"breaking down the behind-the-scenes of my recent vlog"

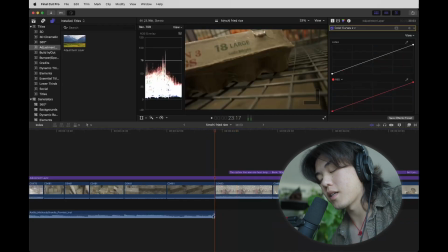8:07 The music drops abruptly, and then the noise of the Costco comes in,
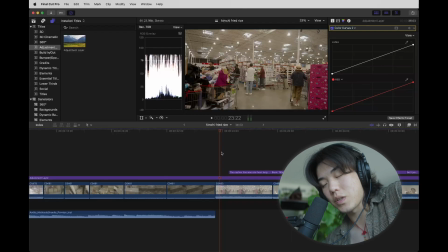8:13 because I kind of wanted to switch the scene and switch the feeling of what's going on. What happened in reality was I realized there was a long line at Costco. Like an hour line is not an exaggeration. That's exciting for the story, but not for me in reality.
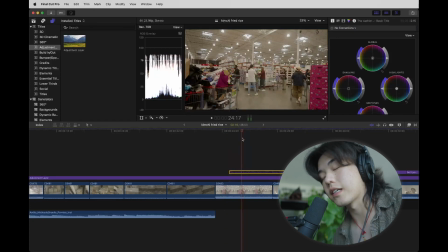8:30 I didn't do a great job of capturing how long the line was. Firstly, because I was frustrated about the line, and secondly, I just didn't want to film people, and that's kind of how you have to, like, you would have to showcase that, like just film a long line with people. But I don't like filming other people, especially if I can't ask for consent.
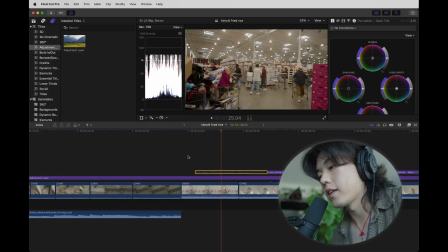8:48 So I had this one shot that I thought was decent looking, and then I filled in the blank with context through text. The cashier line was 1 hour long. Basic action in the background, I kind of just did what I said in the text,
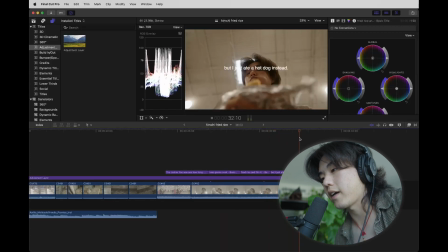9:05 but it's kind of interesting, but not distracting, where your like focus is split between reading the text and seeing what's going on. It can just be background and still be semi-interesting.
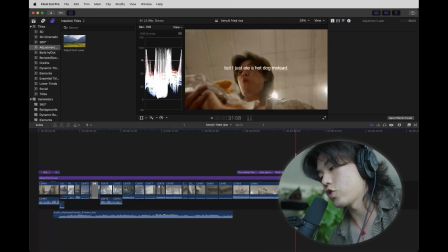9:16 One of the things that is really important and that I've learned, and it has changed the way I look at storytelling a lot, is but-so storytelling.
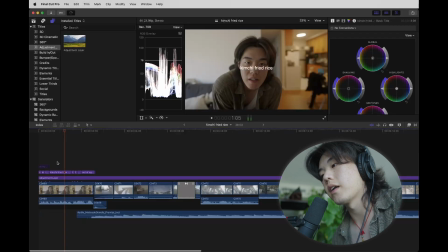9:24 In the very beginning, you're introduced to what the scenario is. I'm trying to make kimchi fried rice, but I'm all out of eggs. That moves the story forward already. So without that context, I'm trying to make kimchi fried rice, and I cut straight to putting on pants and everything.
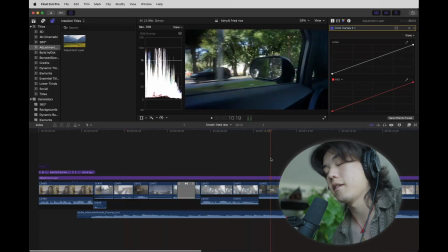9:41 People would be like, what the heck? What is going on? Maybe that makes them not want to keep watching.
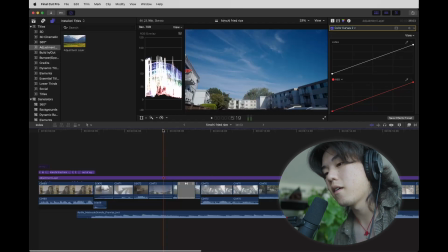9:46 Maybe the curiosity gets to them, but probably not. But now they can kind of infer that I'm gonna go get eggs.
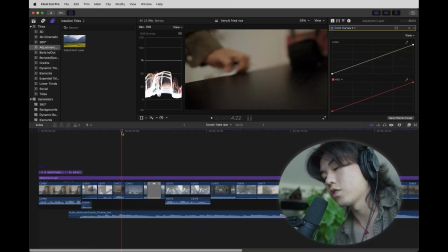9:52 So that moves the story forward, and I make sure that these scenes don't drag on because we need to get to the eggs as soon as possible.
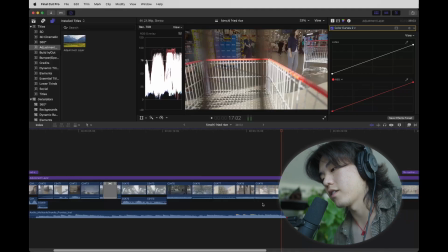9:59 I keep what is semi-interesting, or at least what is pretty, for vibes.
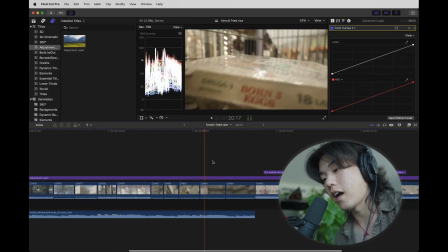10:04 We get to the eggs and that part of the story is done, so we need another conflict, another but or so.
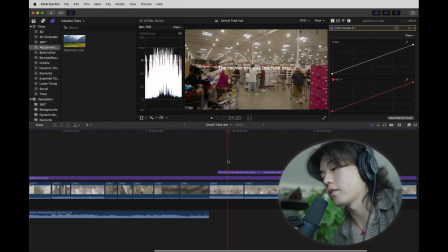10:10 So luckily for the story, the long queue for the checkout was a good but. I got eggs, but the queue was long, so I just ate a hot dog instead.
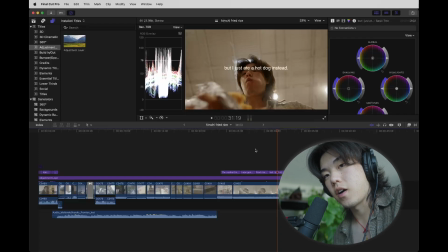10:22 I hope you see how that moves the story along. Inherently, it's not a very interesting story. If you were to just tell someone like, oh hey, the other day I wanted to cook kimchi fried rice, but I ran out of eggs, so I went to Costco and I got the eggs, but the line was really long, so I ate a hot dog instead.
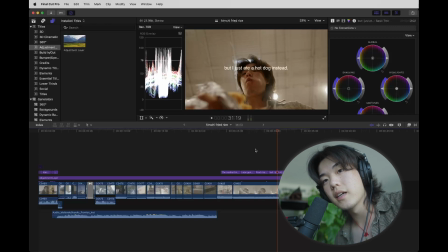10:38 Inherently not that interesting of a story, and that's probably why the video is not like a viral video,
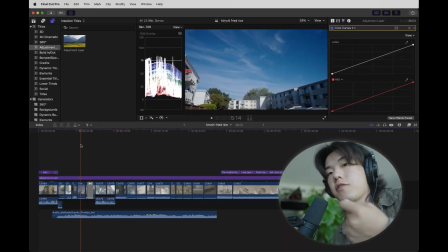10:45 but it's good to understand the beats of conflict so that you can highlight them and understand the pacing of the story. Minus the waiting in line to check out, it probably took an hour to film, edit, and upload.
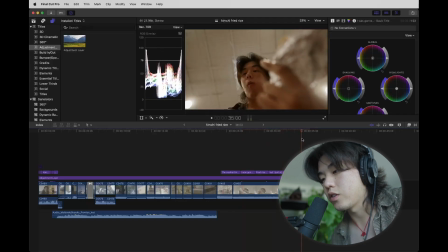11:00 So it's a good example of how you can practice your storytelling muscle, your composition muscle, and your
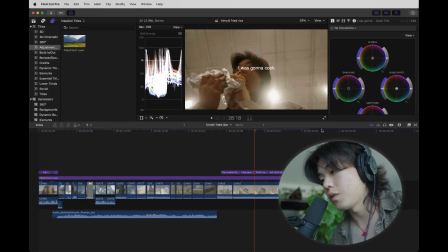11:09 filmmaking muscles without a huge time commitment. So a 30-second video made in an hour is about a good pace.
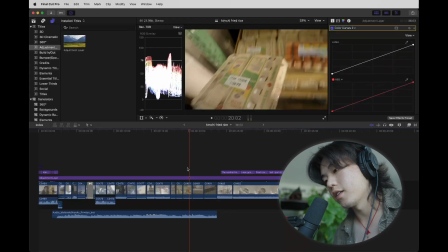11:18 Oh, I do want to go over color grading real quick for you.
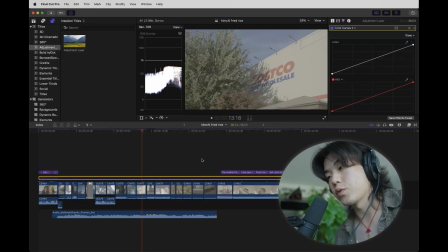11:21 I shoot in log, which is a very flat profile that shoots a lot of information but keeps it bland so that you can make the edits yourself. I'll kind of go over what I do. So firstly, the footage is corrected so that the exposure is natural.
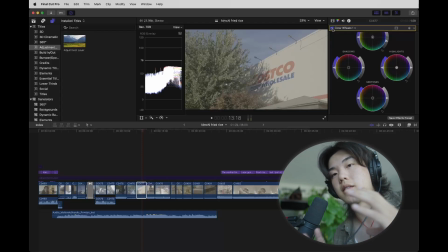11:39 The way I like the color grade is I just want to make the footage look like what I saw in real life. So it was not this bright in real life to my eyes, so I darkened it first,
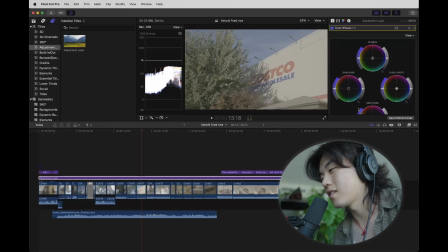11:50 and then next I have a color wheel which does the same thing as editing it in the footage, but I have it on an adjustment layer. You can change the values of the highlights, shadows, midtones. I usually use this to change the color temperature of making things warmer, cooler, more magenta, more green.
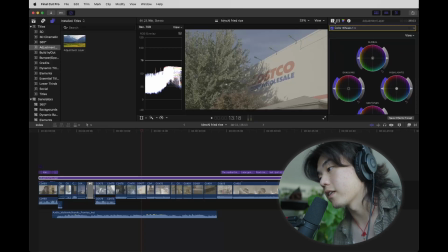12:07 I didn't need to do any of that. I had that done correctly in camera. Next is color curves. It darkens the shadows and the midtones and preserves the highlights.